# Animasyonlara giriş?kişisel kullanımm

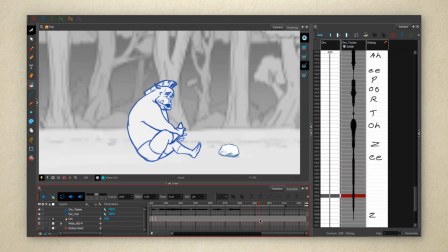1983s
Now I have the sounds mapped out and noted on my X sheet, so I can start animating in sync to the audio.
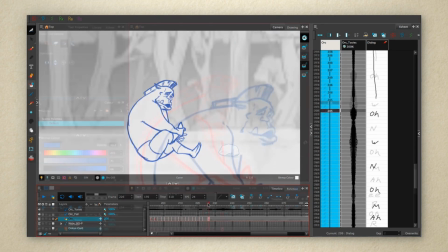1991s
He's holding his foot, so he can't gesture a lot with his hands, but I'm going to make him rock back and forth, and I'm going to have him stick out his neck to accent some of those vowel sounds.
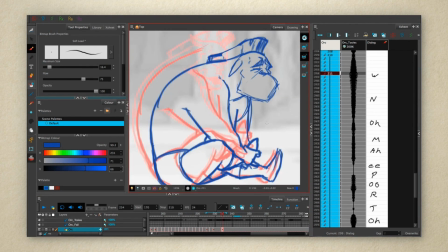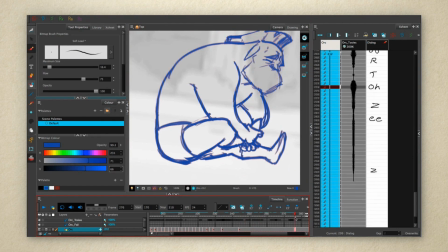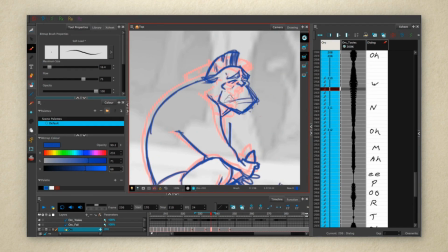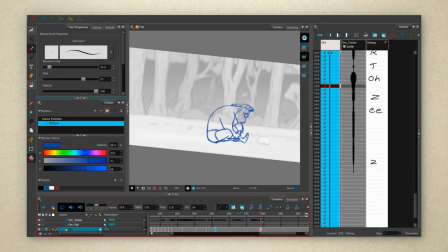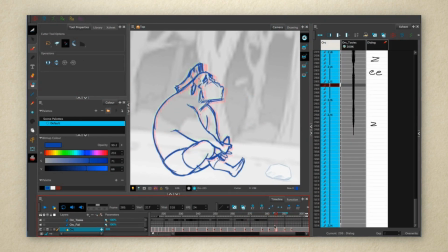2024s
And he ends on that last E sound, so I'm going to have him bring his head back and up to hold on that.
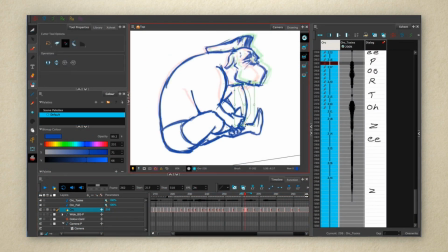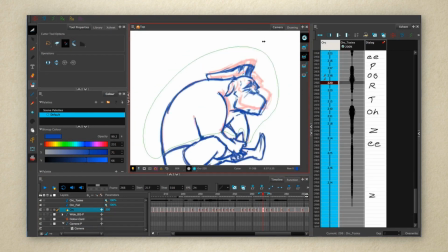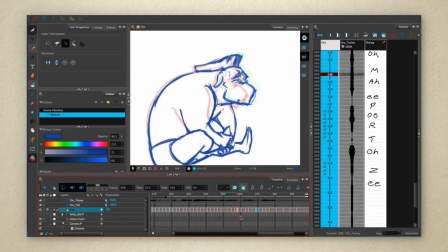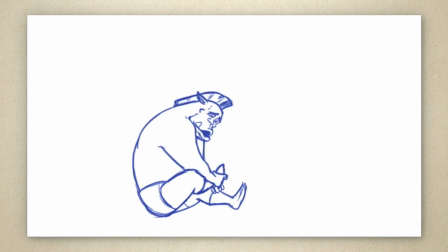2054s Oh no, my poor toesies. Oh no, my poor toesies. Oh no, my poor toesies. Oh no, my poor toesies.
There, that looks like he's synced up with the dialogue. He could definitely use a mouth, though. So let's deal with the lip sync itself.
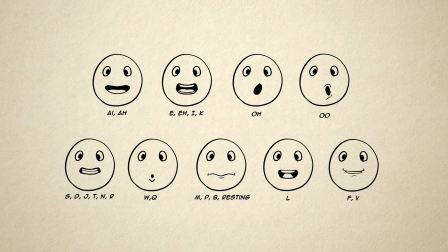2078s
Different phonemes are produced by different mouth shapes. Fortunately, there really aren't that many. You only need about 9 different mouth shapes to cover all the phonemes. Here's a chart of how they match up. First, we have the vowel sounds. These are important ones to make clear since they tend to last a little longer and be accented a lot in speech.
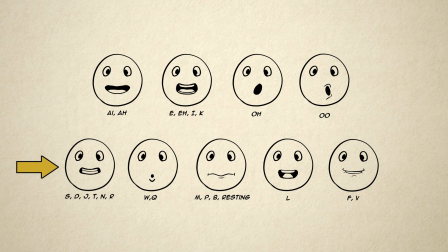2099s
And then the consonant sounds get grouped into these other mouth shapes.
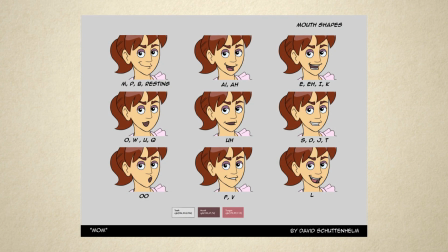2105s
You'll need to tailor each set of mouth shapes to your character, and you'll also have different ones for different emotional states.
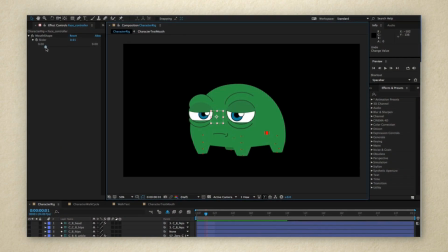2111s
It depends on what the dialogue requires. Most animation programs will have a convenient way to let you store mouth positions and swap between them.
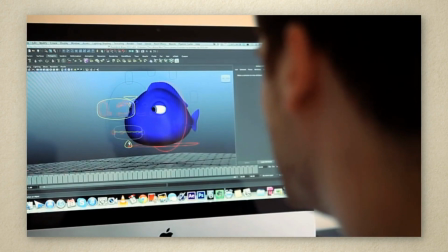2121s
In 3D, you create your mouth shapes using special facial controls that are part of the character rig.
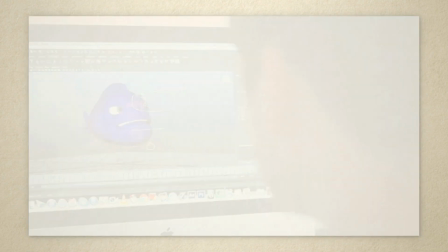2127s
And you can also save these positions so you can reuse them later. So let's look at our orc.
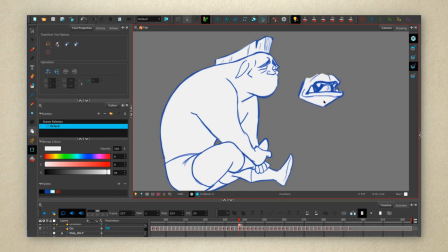2134s
I've made a separate layer for our orc's mouth. I'll match this up with his head on each frame as we go. The drawings I made are saved as part of this layer, and I can switch between them when I'm on different frames. As you create different mouth shapes, remember that the bottom jaw goes up and down,
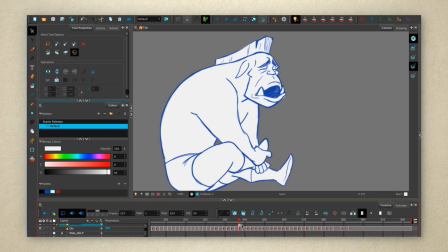2148s
but the top is fixed to the rest of the skull. Similarly, the top teeth are also fixed in place, and the lips just move around them to make them visible or not. Make sure they don't look like they're retracting and extending.
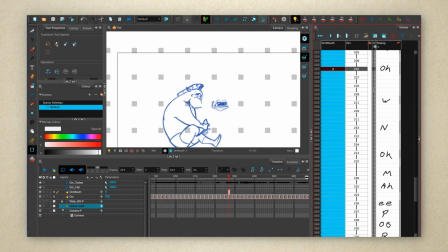2161s
Okay, I've got all my mouth shapes ready. So you might think now we just go through and put in the right mouth shapes for each of the phonemes in the line.
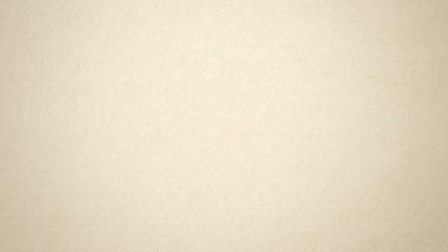2168s
But in most cases, that wouldn't end up looking right. We need to apply a principle of lip sync called phrasing. Phrasing is how speech breaks down visually into poses, or in this case, mouth positions.
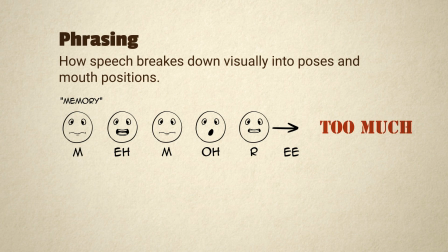2181s
When we speak, we don't hit every single phoneme clearly. We smear them together as we move from the beginning of a word or phrase to the end. Keep your mouth positions restricted to only what's actually necessary. Try saying the line yourself and look at your mouth in a mirror. See what shapes you can actually see. Be sure you're saying it at the right speed. Don't slow down or the phrasing will be different.
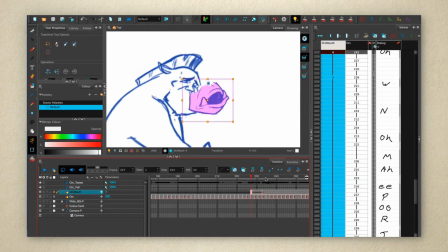2204s
Let's go back and put the mouth on our orc. I'm matching up the mouth with the orc's head and swapping through my mouth shapes to find the right one.
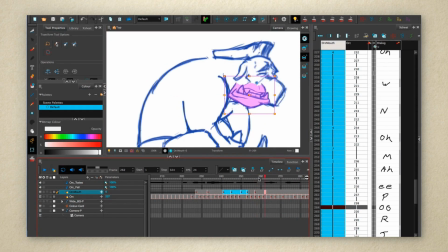2212s
A really important thing to be aware of is that you want the visual, in this case the mouth shape, to precede the sound by a couple frames. It's the mouth shape that makes the sound, so it has to come first.
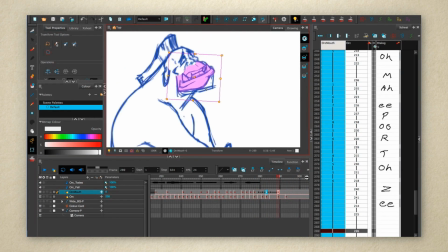2225s
I'm constantly scrubbing my timeline to listen to the sound as I go, keeping an eye out for any unnecessary mouth shapes.
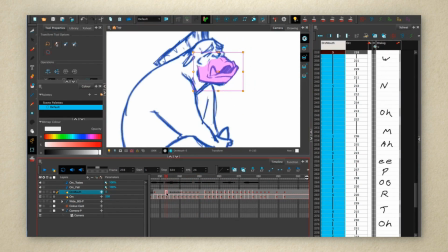2234s
Having your mouth shapes pre-made like this makes the process actually go pretty quickly. I'm spending more time matching up the head than actually picking the mouths.
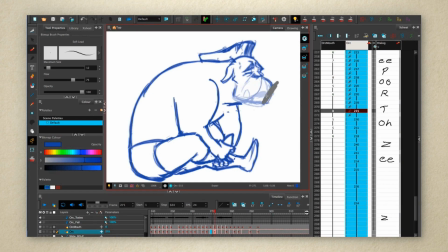2242s
Now I'm just going to clean up those temporary lines I had on that bottom layer. Let's see how that looks.
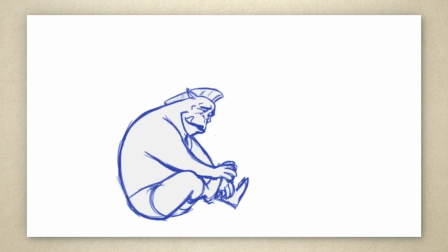2250s Oh no, my poor toesies. Oh no, my poor toesies.
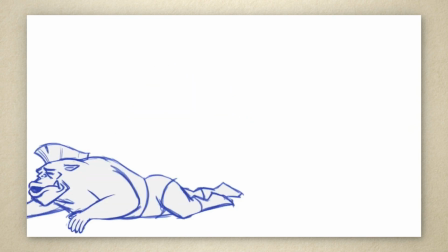2259s Oh no, my poor toesies.
Good, and for fun, let's look at the lip sync without the body movement.
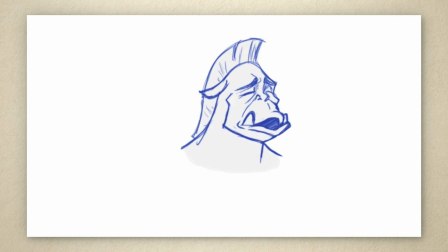2267s Oh no, my poor toesies. Oh no, my poor toesies.
If you wanted, you can always go back at this point and do in-betweens for specific spots, or make special mouth shapes if you think you need them. I think this looks pretty good as is. With the body, I think there's plenty of movement already.
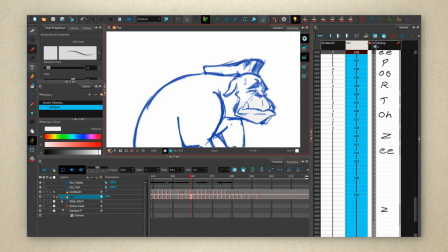2286s
So we have the character all animated, but our shot isn't complete yet. The last thing we need to animate is the camera.
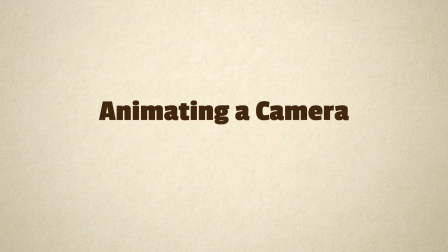2292s
We'll do that in the next video. I'll see you there. So we have all our elements animated, but it doesn't look like our storyboard.
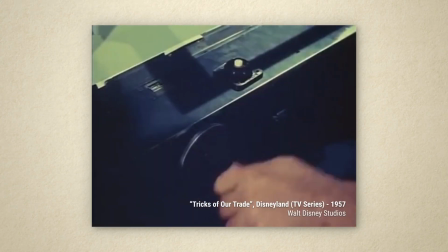2300s
That's because we don't have the camera animated yet. In the old days of paper animation, your camera would be locked and you had to move your elements underneath it.
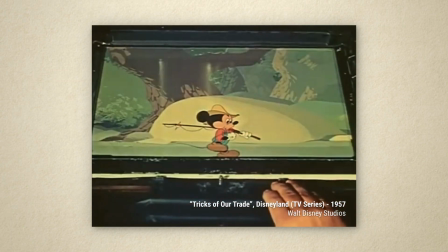2309s
But now, in almost all programs, there's some way to animate your camera directly. So let's look at how to take advantage of that.
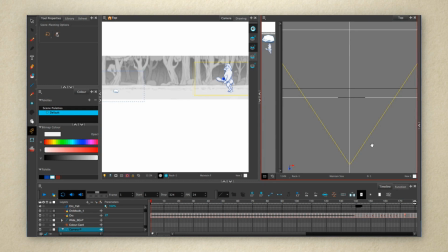2317s
Here in Harmony 12 Advanced, I have multiple views of my scene, and you can see I have this camera object that I can move around.
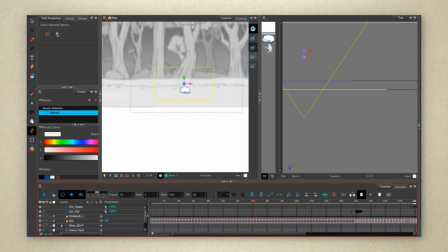2327s
Just like with a character rig, I set keyframes on the timeline with the camera in different positions, and the computer creates the in-betweens that make the camera move.
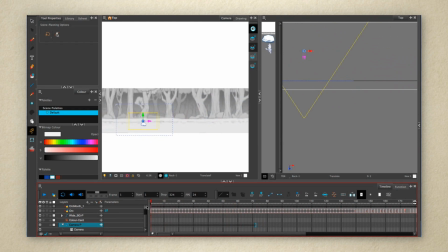2339s
But there's a little more to it than that. You need to keep your animation principles in mind even when animating something like a camera.
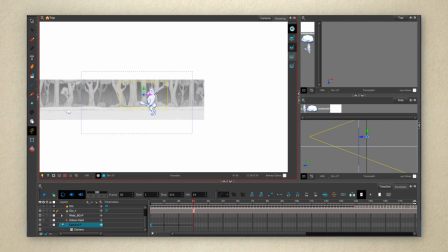2346s
Let's look at some examples before doing the final camera work for our orc scene. The biggest principle to apply is slow in and slow out.
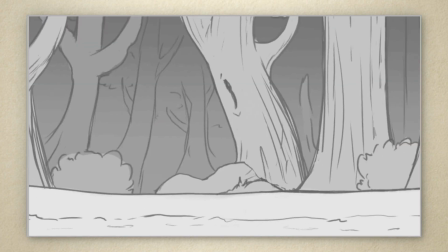2354s
Right now, there's no slow in or slow out on the camera, so it's jarring when it starts and stops.
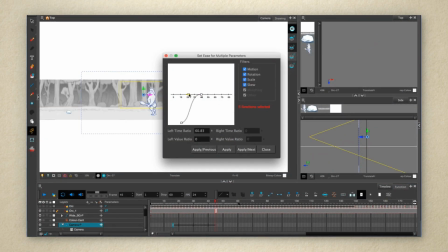2361s
But let's give it the same gentle S-curve easing that we looked at in the other videos.
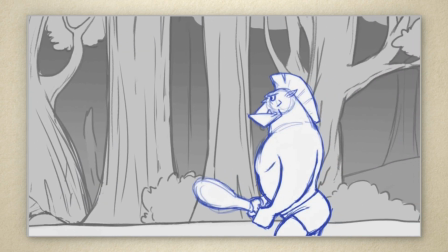2369s
There, that feels more natural.
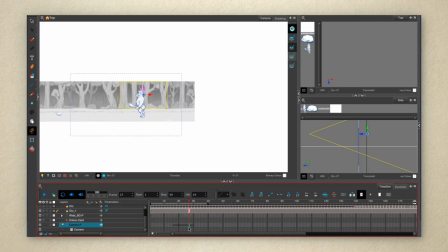2372s
If you've got really fast camera pans, you can even add some follow-through by having them overshoot their target position and then ease back into it.
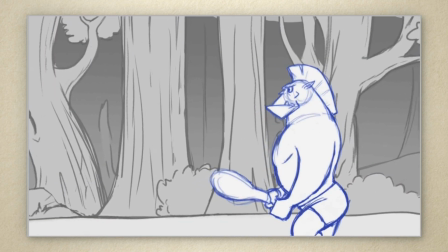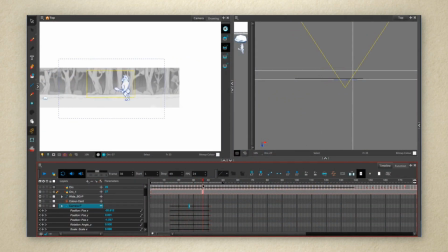2386s
You might even want to add in arcs to your camera move. Here I've added a backwards pullout to the camera move. You can see the camera is traveling in an arc.
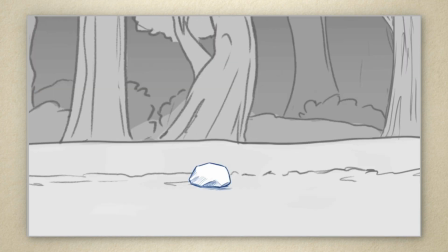2395s
Applying these physical principles to your virtual camera makes your audience feel like a part of the space with the characters and more connected to the action going on.
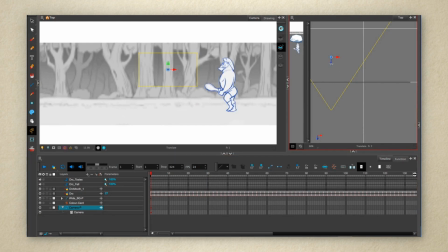2404s
Let's get the camera right in our orc scene. The camera starts in close with the orc still off screen. So I need to get the camera in a good starting position so that when he walks in, he'll be in the right spot. Then at this point, we want the camera to start moving with him. So I'll set a keyframe on the timeline.
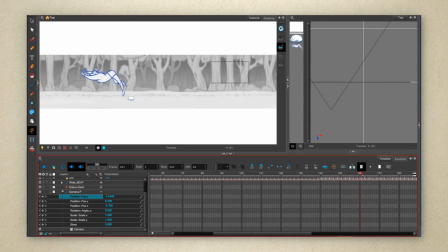2422s
And then we have to follow him out here and set another position.
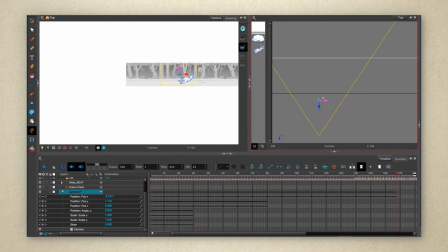2428s
I'm putting the camera further to the left than the orc because I want it to keep going for a moment when he's stopped by the rock. Then the camera comes back to find him, so I'll set the position down here and zoom in a little more.
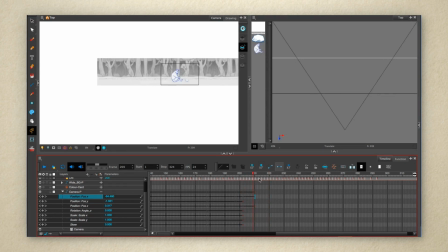Then, so the camera isn't totally static, I'll have it slowly zoom in over the course of the rest of the scene.
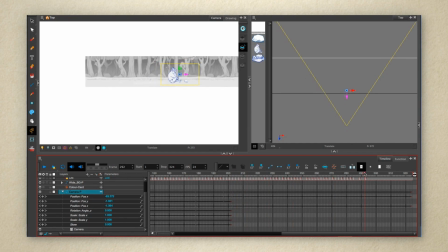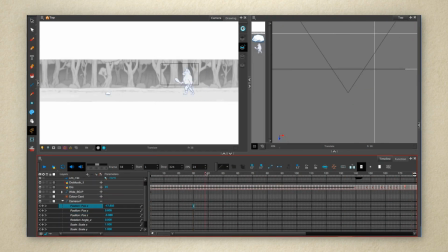2467s
Then, I'll just go and adjust the easing on all these keyframes to give it some slow in and slow out.
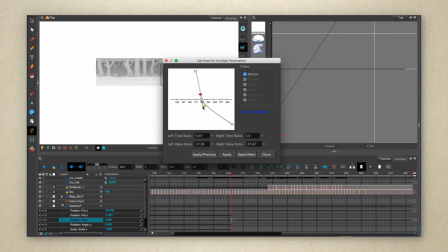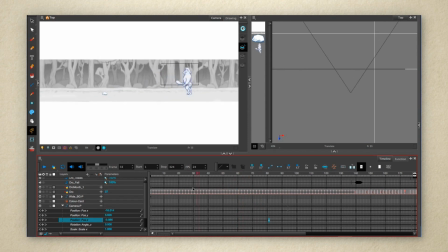2480s
So in the top view, we can see how our camera is moving.